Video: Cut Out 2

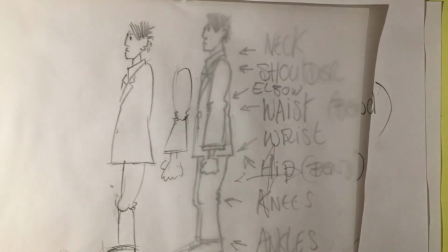Wider, these kind of ball and socket joints there. You can put little little higher ankles on the foot.
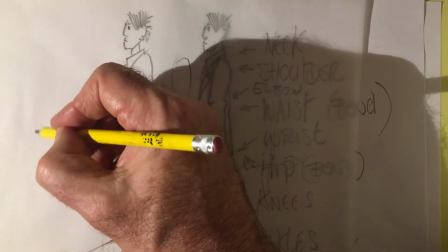I always do the neck rounded, you know.
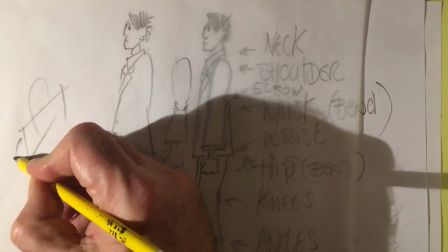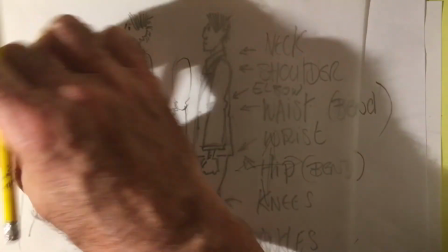Right, do the neck rounded so that if any time the head sort of bends too far, you won't get this, you know.
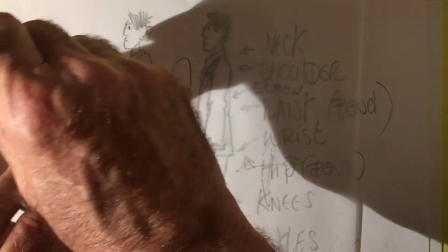You won't get a sharp edge that wouldn't be possible in real life.
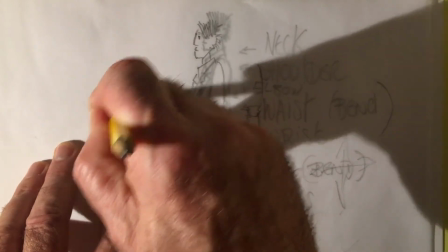You wouldn't get a sharp, like if you round it off, you get a nicer thing happening, right?
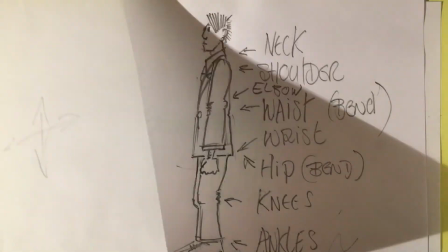So what you do then is you design. This is your sketch.
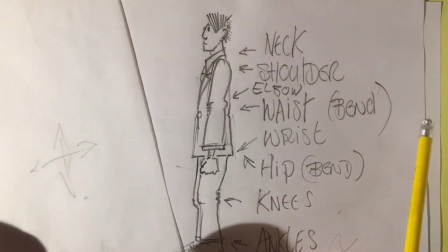This is your plan.
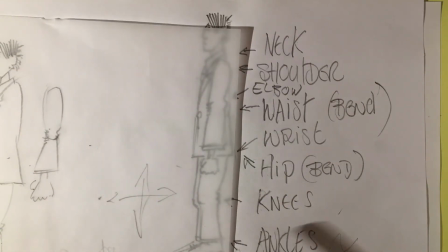You start designing it with tracing paper or whatever way you like to do it, and you start looking for these north, south, west movements,
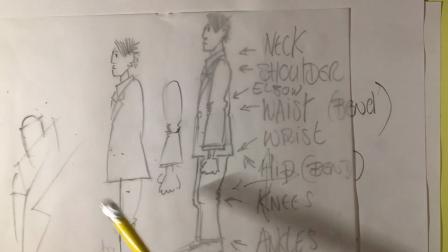and you then cut it out or test it with tracing paper to find, is it able to express itself as a performer, as an actor in a film, as someone who can stretch and grab and reach out and do more than you actually plan to do in the film.
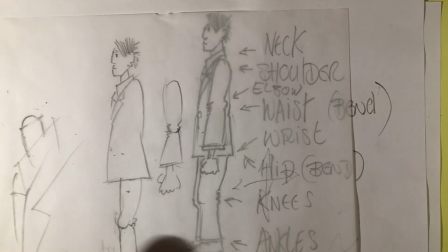It's a very, very important thing to do. And then you see how many parts there would be, right?
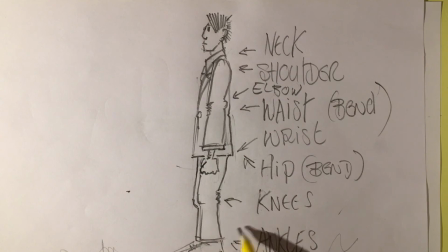He's got 2 legs, he's got 2 forelegs and 2 calves and 2 shoes with maybe the ankles already in place. So that's 1, 2, 3, 4, 5, 6, 2 wrists, 7 and 8.
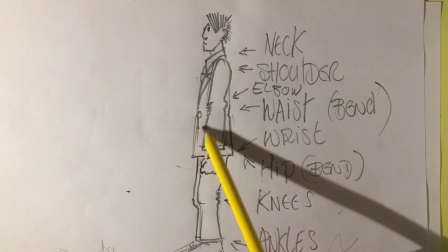Maybe the body divides into 2.
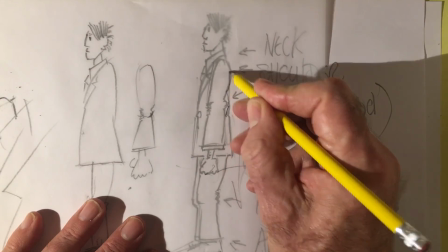You'd have to design something here where you want him to go backwards or something, you know, and you go, well, how far can I get him to go backwards?
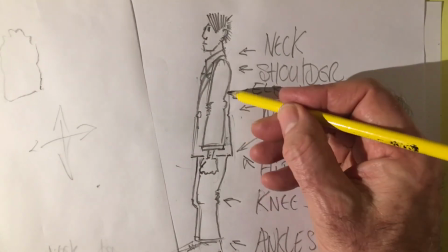So you might have 2 spaces here, which you kind of design.
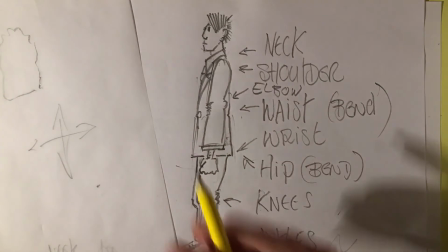Maybe it's a rugby jumper or something, and he's got stripes, and you could mess around with the stripes to disguise the cut you're going to have to make.
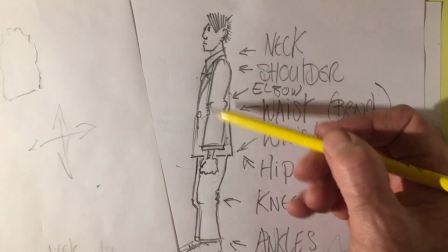So I've lost count. What was that? 7, 8, 9, 10, I think. And then you've got the head.
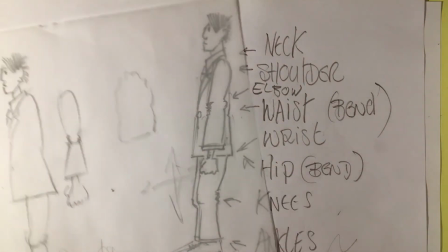So you could be ending up with 9 different pieces for that character. And again, you don't want fiddly bits too. You can worry about the fiddly bits when we talk about substitution and close-ups, which we will be doing next week.
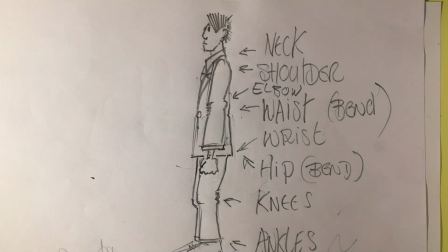So just think about, you know, building up a little studio for yourself if you're getting into this. You know, you need, what do you need? You don't need that much. You need card, obviously.
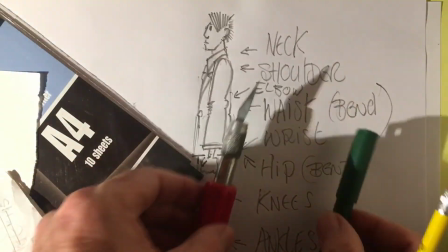You need tracing paper. You need black markers. You need scalpels for other bits and pieces.
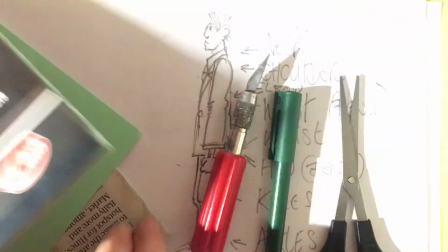Scissors helps. I've got carbon paper, a cutting mat. I could have to use a newspaper, but you know, you can see I did a bit of cutting.
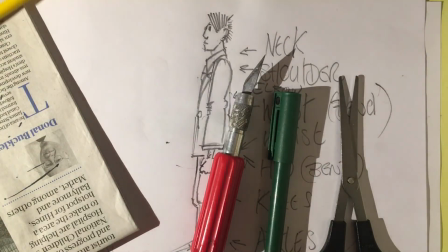So the whole thing is, it's a very, very nice piece of, it's a nice piece of animation.
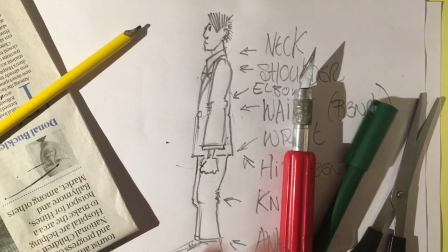It's cottage industry. You can create things yourself straight off, and you can make films very, very cheaply. And the secret is though to think like an animator.
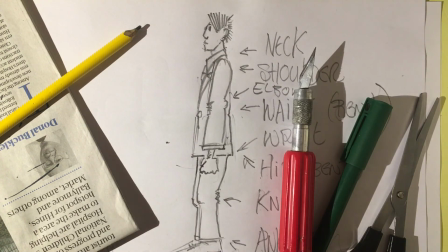Think about weight and timing, nice arcs, all that kind of stuff. If you think like that, you'll make something better than South Park. South Park has got character, the designs of character, the movement is dire, it's script driven. That's why it works. But we're animators, we're going to make it animator driven, okay? So think about design.
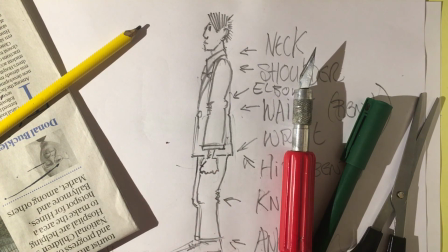I want to see a profile, full figure character for next week. You don't have to animate it. If you don't have the wherewithal. If you do have the wherewithal, do. But you can show it to me in stills, or you can show it to me under the camera in stills and send me stills of it in exaggerated positions
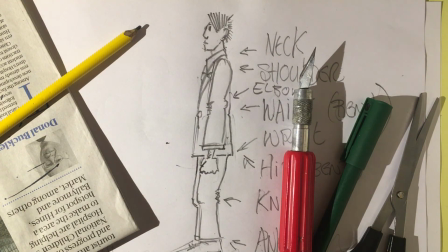to show that you've designed it and it can do things like bend or stretch or jump up and down, whatever. Okay, guys, so I'll go back to you and talk to you live again now.